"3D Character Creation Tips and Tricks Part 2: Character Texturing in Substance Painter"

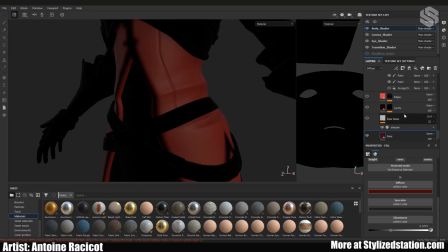390s
You don't always have to start from scratch or just use like what's given to you. There's nothing wrong with just combining stuff and learning from it. So in this case, I decided to add a little bit of grunge, mainly to break some of the color.
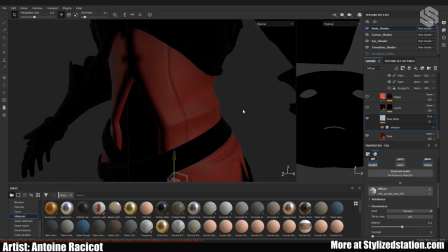408s
Because this is stylized, I don't want too much info and I don't want the texture to get too muddy, so I try to keep this somewhat subtle. So I play with all of the blending modes.
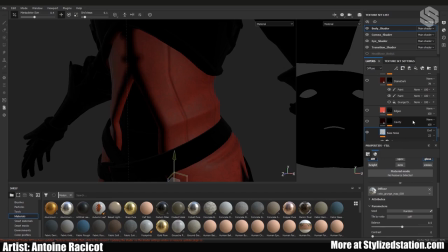421s
And then that's something here that's very important to sell your art, your stylized art, its cavities and edges. So you'll notice that most of the time in stylized art all the raised
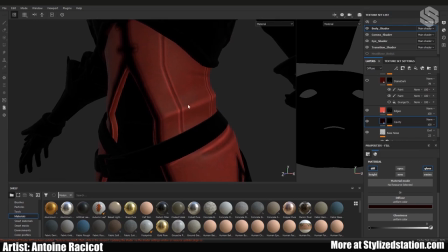437s
surfaces like the edges are going to be lighter than the cavities which are going to be darker. That's what gives it this nice blizzard look I could say.
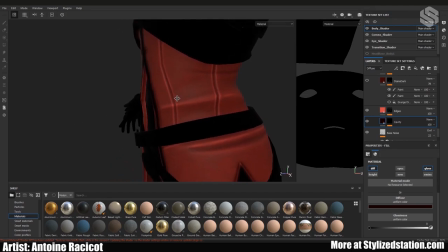450s
Well it's not unique to blizzard but it gives it a very nice look and it makes the texture pop so
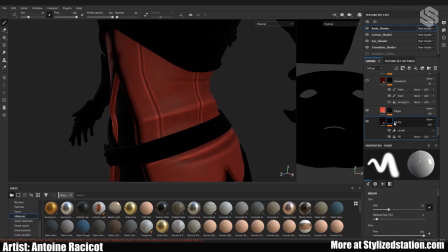455s
what you usually want to do is use some of your maps that you baked so in this case it's usually curvature here so you you plug in your curvature as a mask a fill mask and then you just play with the levels to get what you want
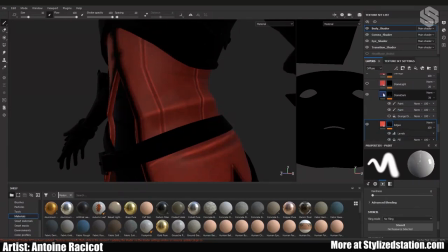476s
after that I added some more details in the color,
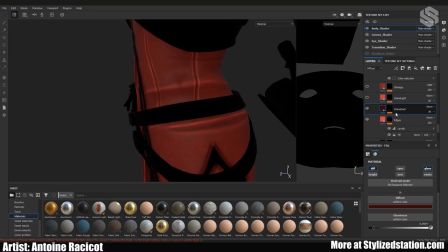483s
like very slight details, stains and... well more stains.
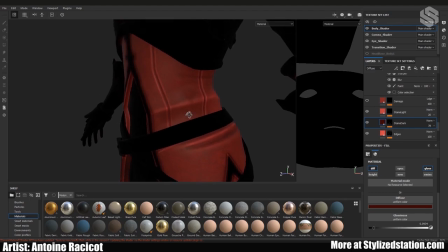489s
It's just to, like I said, break up the monotony of just a flat surface. Some stylists just use flat colors. The quickest example that comes to mind is Team Fortress 2.
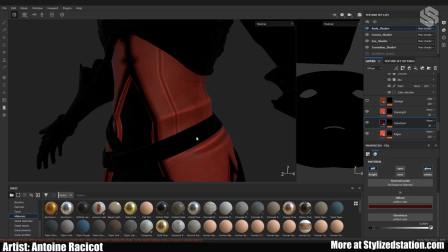502s
So it always depends on what kind of style you're aiming for, but if you look at Overwatch there's usually more than just the flat color, you'll have stains, you'll have edge damage and other things like that.
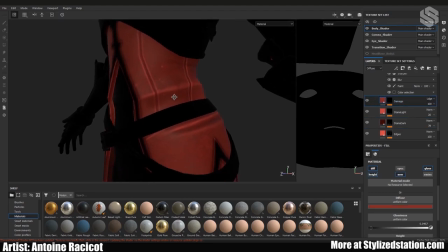516s
So speaking of damage, this is where I added a little bit of it, just very tiny dots.
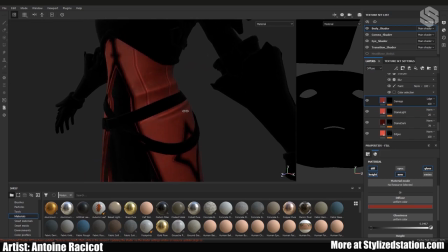525s
The big thing you have to remember is most of the details that I add are hand-painted with brushes that are just directly in the program. This is because while generators can be good for saving time,
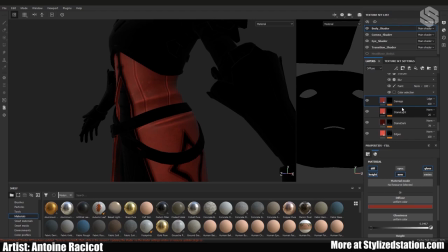542s
the problem with them is most people that have used the program for a while are going to recognize the generators and it kind of... it's not that it necessarily gives a terrible result but people are just gonna see oh okay like that's
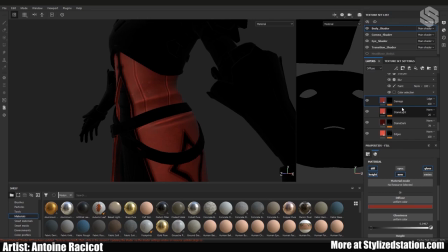558s
this type of generator or smart material and the other problem is that sometimes it just affects part of the mesh that shouldn't be affected, like for example you're using an edge wear material or generator, you might get some edge damage where it shouldn't really be there.
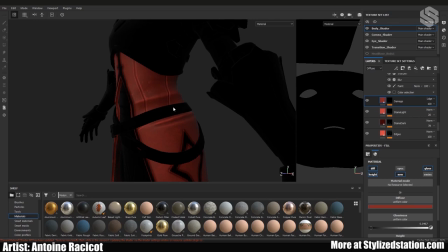578s
So if you use a generator try and then mask some some of it where it doesn't make sense.
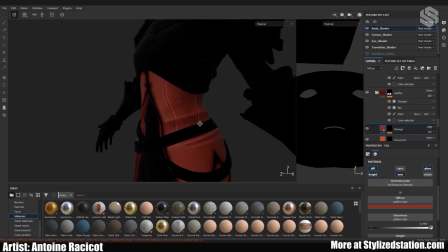585s
So this is the basic leather material that I made.
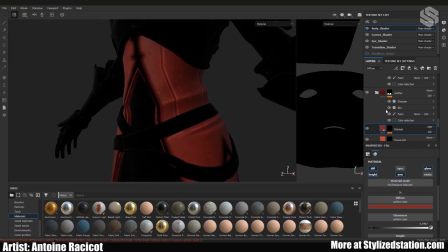591s
Like I said didn't want to add too much to it and then the next part was the gold work so what I really wanted to have was a very different material both in terms of
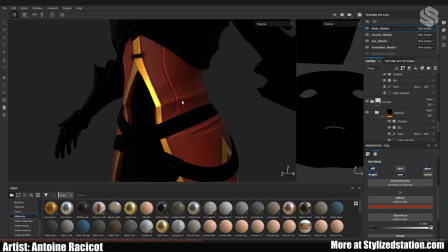607s
specular and color contrast so that it
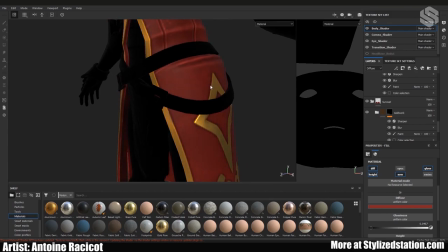612s
like I mentioned before it makes it more interesting when you're looking at your character so in this case once again I all of the fixes for the masks and then it's basically the same thing. I put the base color in. The big difference here is that I tinted the specular.